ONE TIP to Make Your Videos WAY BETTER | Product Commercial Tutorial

Hello everyone, welcome to another video. My name is Mario So, and in today's video, I want to talk about one very important thing that is often missed in videos. And for today's example, I'll be talking about it through the lens of a product video. Let's go. So the thing that many times we miss or we overlook when we're doing our videos is our background or our set design. Specifically for product videos,
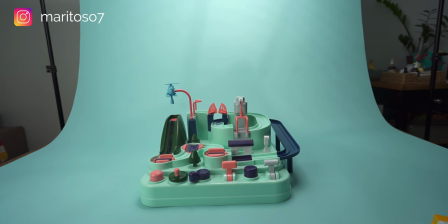25s
there is a time and place for seamless backgrounds or for shots using a green screen or a blue screen where you can key out your item. But in today's video, we're not going to use green screens at all or blue screens, and we're not going to be masking anything at all.
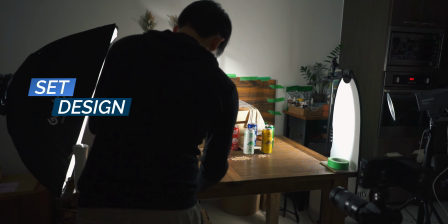39s
Today, it's all about set design and how we can make our scene fit a certain vibe. So for today's video, we're using this non-alcoholic beer, Sober Carpenter, as our product.
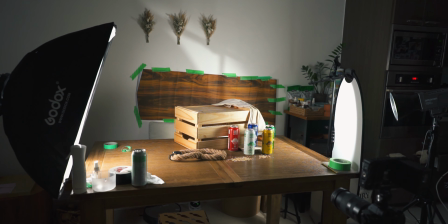53s
They have 5 different flavors that we'll showcase, but as you can tell by the name Carpenter, that right away just yells wood to me.
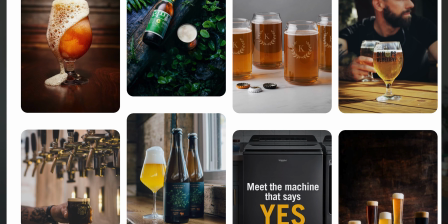62s
So before I even started all of this, I went on Pinterest to get ideas of sets of beer and wood and a woody sort of earthy tone. And I got a lot of different ideas, and I went ahead and just picked up items around my house. I just happened to have a lot of wood stuff that would fit this video. And I also picked up a few things at the dollar store. So I picked this thing up. Not sure what it's used for, but it was about $2. And I think this kind of matches the vibe of the wood that I want to go for. So there's this crate as well from IKEA that I have at home. Actually a little hidey house for my bunnies.
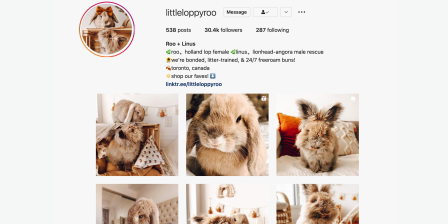99s
And just a few things here. So having good set design is going to make your video really evoke the vibes that you're trying to give. And when you have real objects in the background, real props, that's going to save you a ton of time in post because you won't have to mask anything out or add anything into the scene.
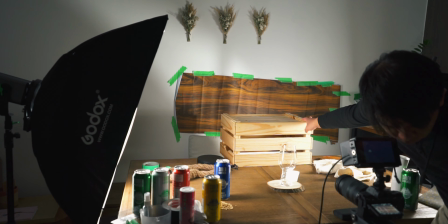119s
And it's going to make it look a lot more realistic and less fake. Most of the time when you're using a green screen, you can tell that the background is maybe fake or it doesn't fully match the scene seamlessly. So right now I'm just setting up the last shot, the last hero shot, and as usual,
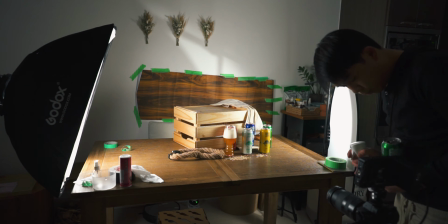135s
this is the first shot that you have to get before we get messy, because you want your products intact before you start messing around with them. And as you can see in the background, my background right here is pretty terrible, if I can say. It's actually some sticky paper with a wooden pattern. As you can see, it's falling off the wall already. This is just to cover parts in the background that might show the white wall.
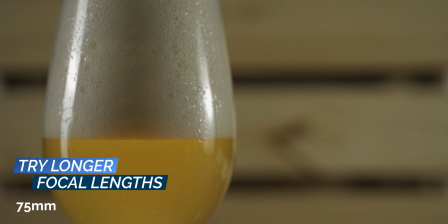164s
And another trick is to shoot at a longer focal length. When you shoot at a longer focal length, you compress your background. You're able to have a more of a narrow field of view, therefore more chances of you to hide what's outside of this thing right here.
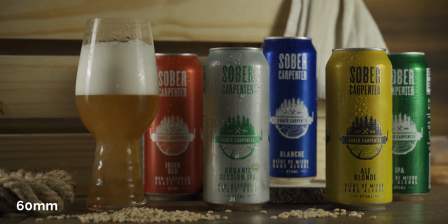179s
So the white walls, you can hide it better,
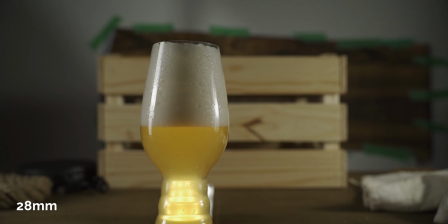181s
as opposed to a wide angle lens where you would see the entire wall and all of this ugly stuff that I have going on.
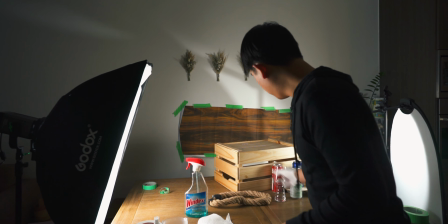188s
So before I get started, also making sure that this glass is clean.
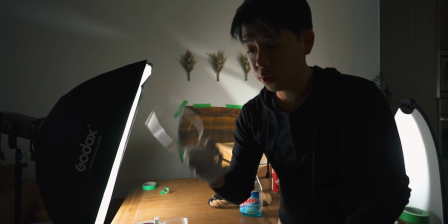193s
As you can see, it's quite dirty. And I'll actually use gloves to handle the product so it doesn't get fingerprints.
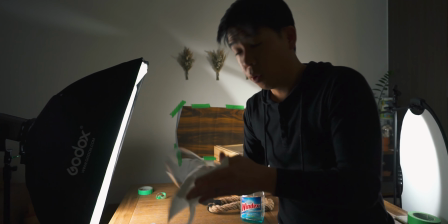200s
I'm using a polarizing filter on my lens,
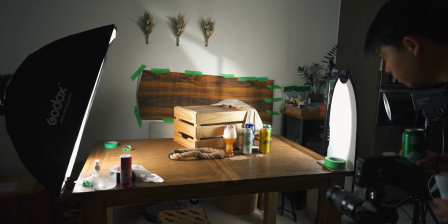203s
and that way it just helps me cut away some of the glare that I might be getting from the cans or from the glass.
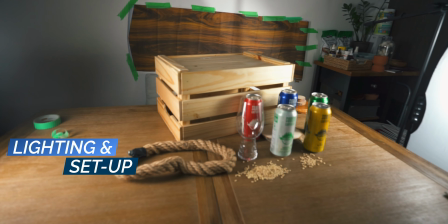210s
So let me run through the lighting situation and the setup situation that we have going on here.
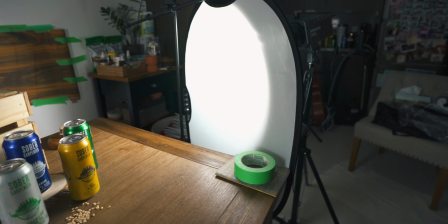215s
So to the right, we have Aputure Amaran 100D.
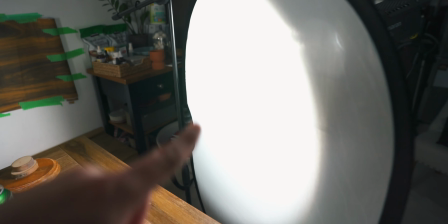220s
It's at 11%, pointing it towards this diffuser that I have right here.
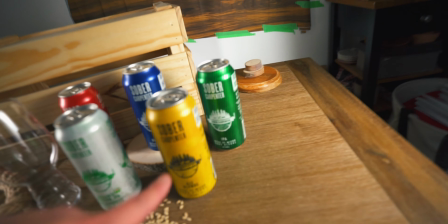225s
It's a little bit rectangular, so it's able to give me like a nicer line across the can right here.
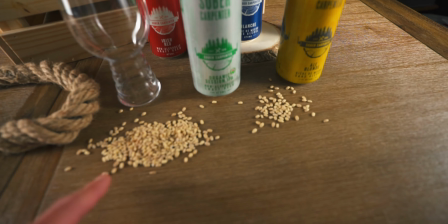233s
I have some grains, can't remember what these are called, but these I have at home.
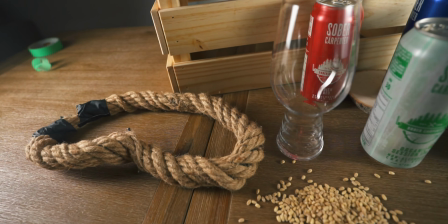239s
This from the dollar store.
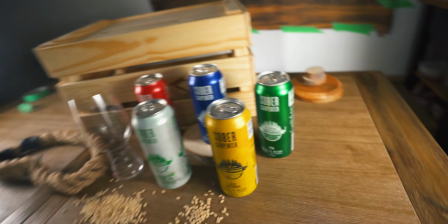241s
I have this stuff over here because earlier with my shot, there was a tiny spot right here.
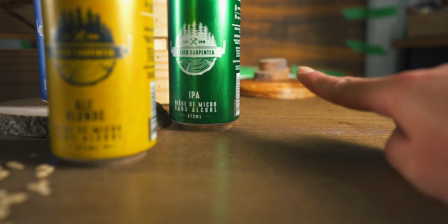248s
There was a tiny spot right here that you could see some of the green tape.
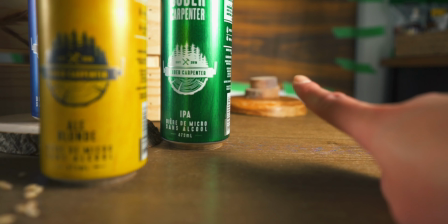252s
So I just added some of these things that I have at home just to make it blend with the background.
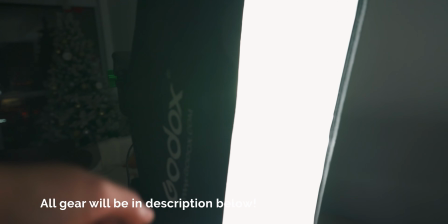257s
On this side, we have a Godox rectangular softbox, again for a nicer line straight down the can.
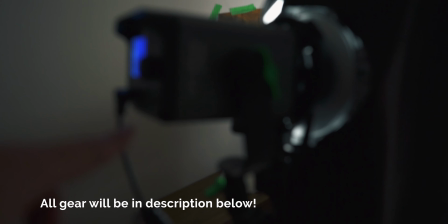266s
And this is just on a Ninja 300 by Relight.
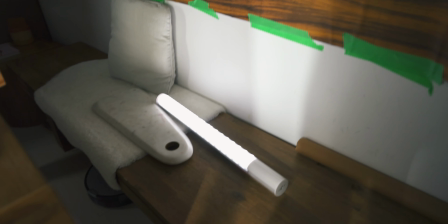272s
One more light down here, just a tube light, just to give me a little bit of light on that background.
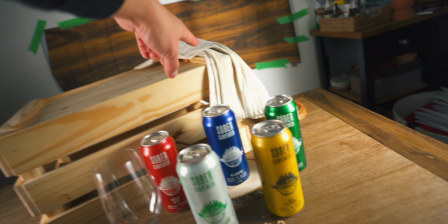277s
I felt like I was missing something in the scene right here, so I just added my kitchen towel to make it look a little bit fuller.
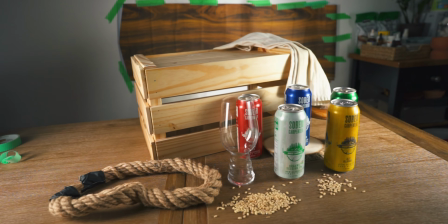285s
I felt like that side was missing a little bit, so.
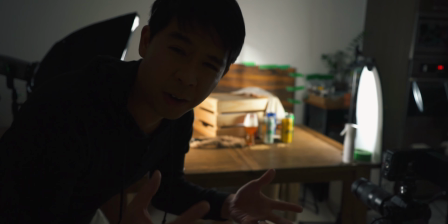291s
A little trick when doing photography or video with beer, if you want it to foam up, use a little bit of salt. Sprinkle of salt does the job.
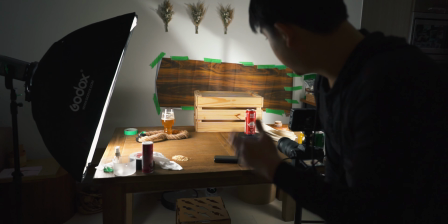304s
So what I'm doing here is I'm capturing this with the rotation and also without the rotation,
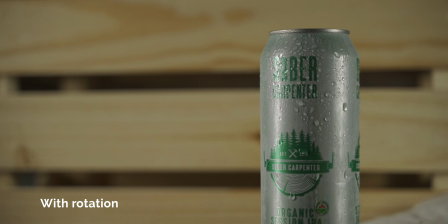309s
so that in case the match cuts with the rotation don't work well, at least I can have the static ones that I can use to cut through the different flavors.
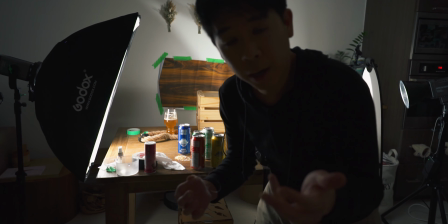319s
So what I did now is just capture some close-ups, some macro shots of just the water droplets dropping the can.
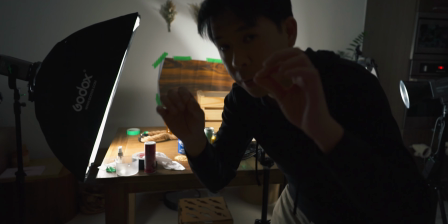326s
And now I'm just going to get fishing wire. Not sure if I'm in the dark there.
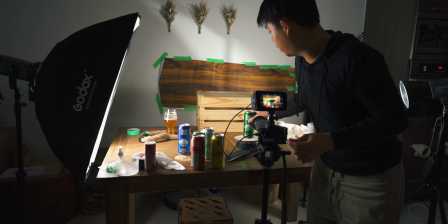331s
I'm gonna get fishing wire. I'm just gonna pull open just the lid or the can.
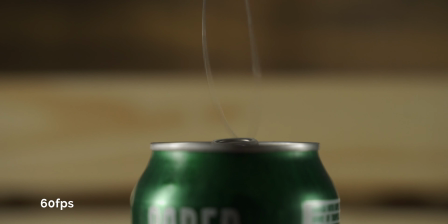337s
It's already open, and it's gonna wrap it around and push it open like that to give you that impression that you're opening the can.
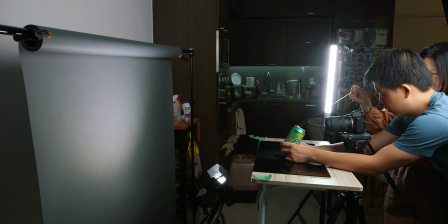344s
I also did a similar shot last year with another drink,
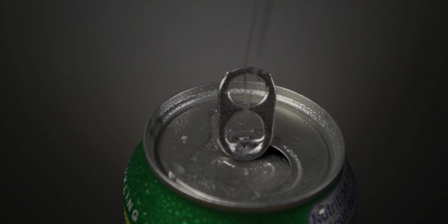348s
so link it up here if you want to check out how I did that masking transition from the opening to the can to inside the can.
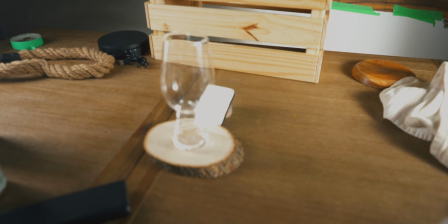355s
Okay, next we have a simple pouring shot,
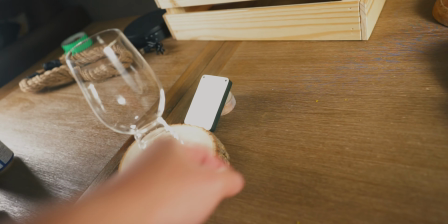357s
but one thing that I'm doing now is adding this little pocket light just at the back, so as I start to pour and the glass starts to fill,
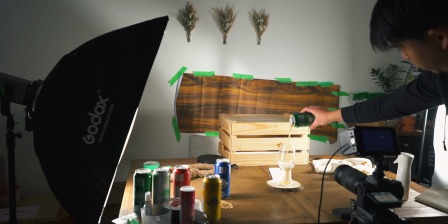365s
that it's able to illuminate the beer that's going to be in the glass, just to make it look a little nicer.
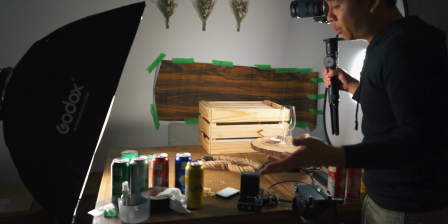373s
So this brings me to the final shot of today's shoot, which is top-down shot.
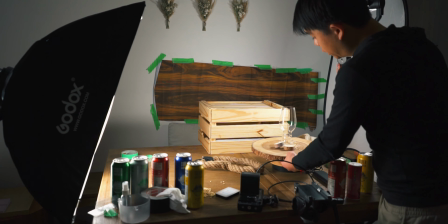380s
I have this thing that I have at home, this Lazy Susan, that I just put on top of my electric rotating display stand.
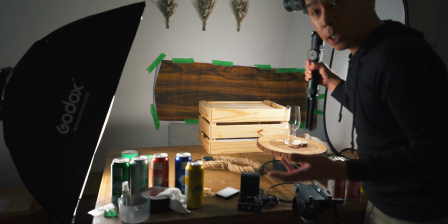388s
And what's gonna happen is this is going to rotate, and I'm just going to film myself pouring it down.
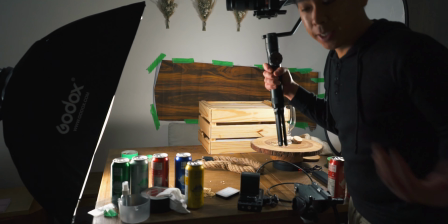395s
Then hopefully it works out, because it's just a one-man band today.
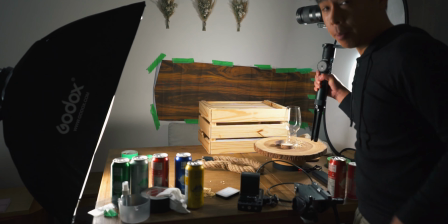398s
Ideally, I want to have a C-stand, but I don't have a C-stand today with me at my home. So we're gonna try this out and see how it works out.
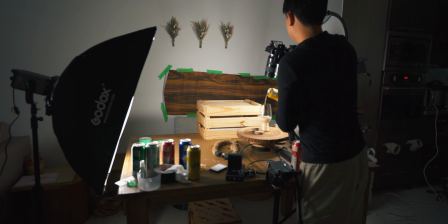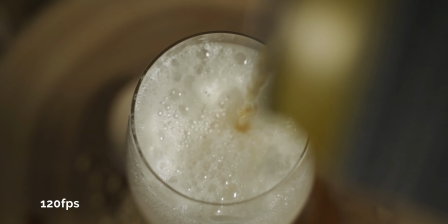So I'm done with all the shots, and this is the final result.
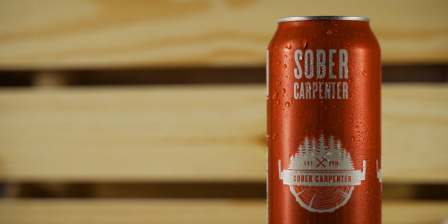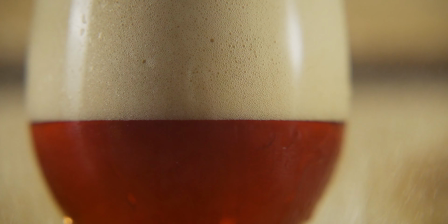So that's it for today's video. If you enjoyed it, please hit the like button and subscribe if you haven't already, and hit the bell for future videos from me. And if you're still watching, here are a couple of videos you could watch next, and I'll see you next time.